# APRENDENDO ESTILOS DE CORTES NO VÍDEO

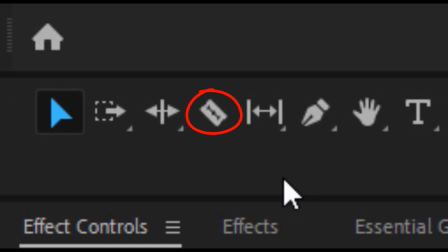Então, eu irei com a ferramenta de corte, que é essa daqui, a Resorto,
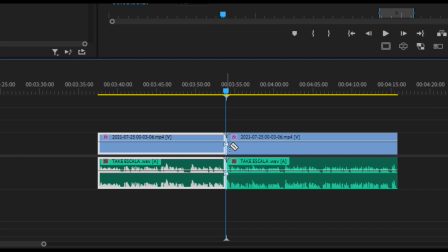vou isolar esse trecho do meu vídeo e vou cortar desse ponto aqui em diante.
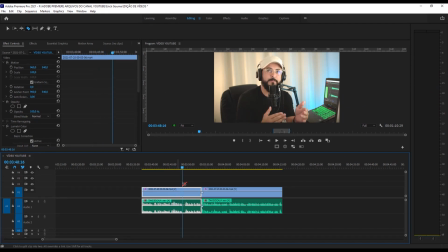E eu errei, nossa, errei. Então, eu vou voltar.
E eu vou com a ferramenta de seleção, cliquei na ferramenta de seleção, vou pegar o restante do meu vídeo e vou levar aqui um pouco para trás, olha.
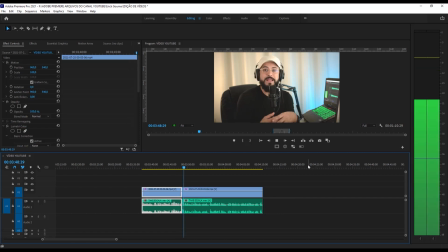Vamos ver como que ficou a dinâmica.
Então, eu vou voltar.
Olha como que esse corte fica estranho, né?
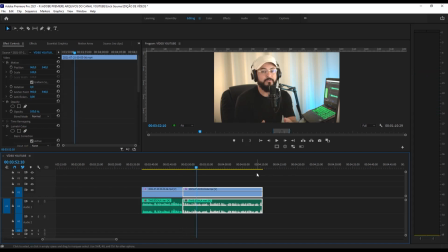Está vendo? Eu até completo aqui. Olha como que o corte fica estranho. Por quê? Aqui eu estou, né, olhando para o lado e no próximo take eu já estou olhando para frente. E como que eu faço para dinamizar? Eu vou levar a agulha da linha do tempo até esse ponto.
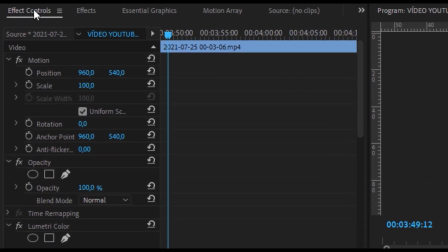Irei aqui na janela de Effect Controls e irei alterar as propriedades da escala do meu vídeo. aqui está em 100%,
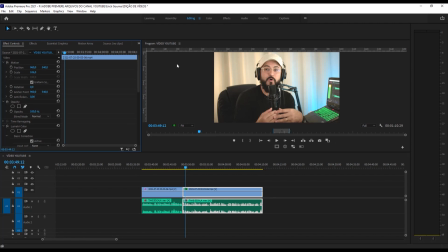então eu vou deixar em 106% no teclado, e como você pode muito bem observar na nossa janela de programa, esse vídeo aumentou um pouco a escala, e quando eu voltar a agulha da linha do tempo aqui um pouquinho mais para trás da minha timeline,
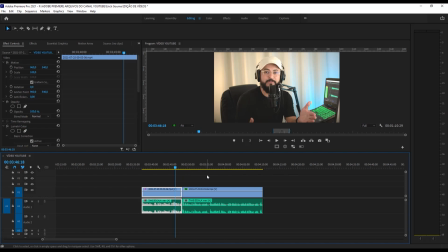e der um play com o botão barra de espaço, olha como que o vídeo vai ficar bem melhor, bem mais dinâmico, Nossa, errei.
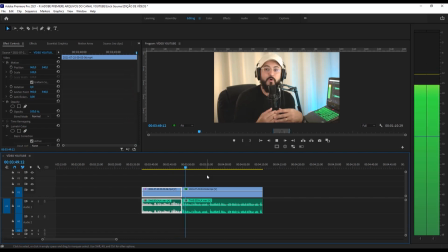Então, eu vou voltar.
Olha como que... Já ficou diferente, né?
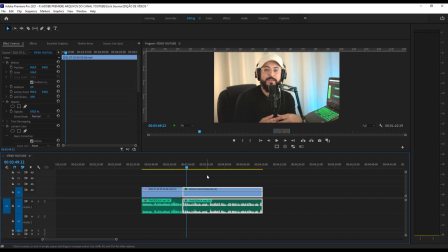Porque eu aproximei a imagem um pouco mais à frente da tela. Então, esse efeito prioriza um recurso muito interessante, que é o de corte sobre o corte, porém,
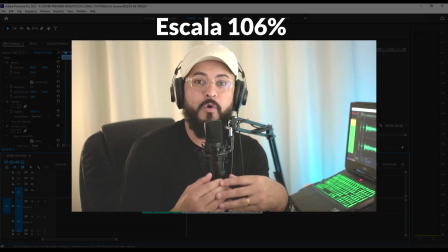com um diferencial de uma escala um pouco maior, que dá a impressão que é outra câmera, que é outro enquadramento.
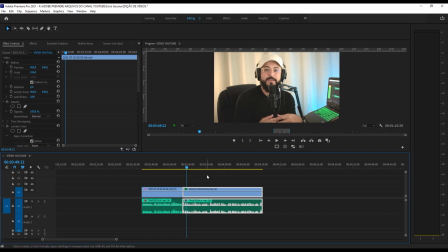É justamente isso que tira aquela sensação do vale da estranheza, que você está assistindo o vídeo e o corte ficou em cima do mesmo corte, não ficou com acabamento bacana. E é justamente esse detalhe que vai deixar o seu vídeo com uma estética profissional. Bom, uma outra técnica bem bacana, bem interessante, se chama Jump Cut. O que é o Jump Cut? O Jump Cut nada mais é que você retirar trechos específicos do seu vídeo para deixar ele mais dinâmico, mais rápido. Quem utiliza muito esse recurso é o humorista Whindersson Nunes. Na maioria dos vídeos dele para o YouTube, ele faz vários cortes no mesmo vídeo e ele não aplica a regra de escala, que é o que deixa o vídeo também um pouco mais dinâmico. Ele está falando o vídeo dele e do nada ele aparece em outro canto falando. e ele consegue dinamizar os vídeos dessa forma. E na edição eu vou ensinar como que você vai fazer isso sem ter grandes complicações.
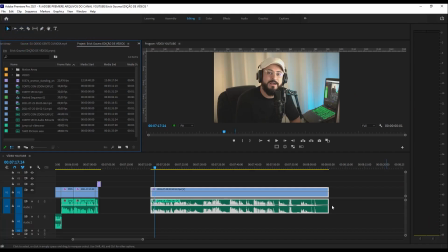Então, vamos lá. Bom, aqui na edição eu estou com o meu vídeo na timeline. E como você pode observar, deixa eu baixar um pouquinho o volume aqui na minha fala para não atrapalhar.
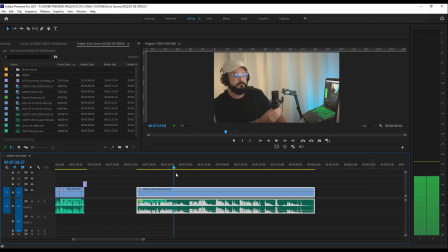Eu vou levar a agulha da linha do frente um pouco mais para frente. E eu estou falando, depois eu afasto ali, está vendo? E como que é feito JumpCut? JumpCut é feito dessa forma, você vai extrair a parte que não interessa do vídeo e vai deixar só a parte que a ação continua,
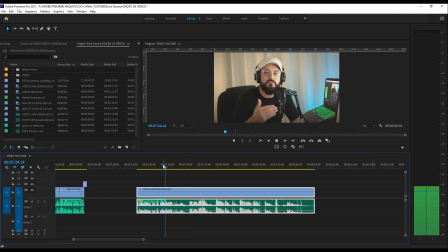ou seja, aqui eu estou falando o vídeo dele e do nada ele aparece, aqui eu corto com a ferramenta de corte, corto um pouco mais para frente também, que é quando eu começo a falar a partir desse ponto,
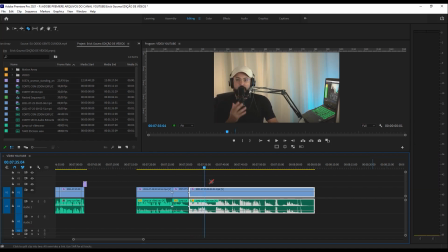Aqui mais para frente eu estou falando de novo Eu mudo de posição Corto essa parte aqui Cortei Dessa forma Corto aqui
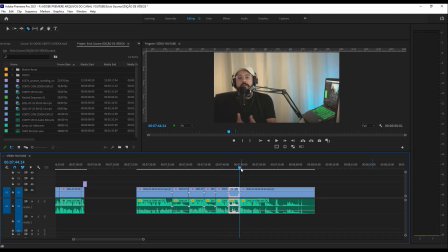Aqui também corto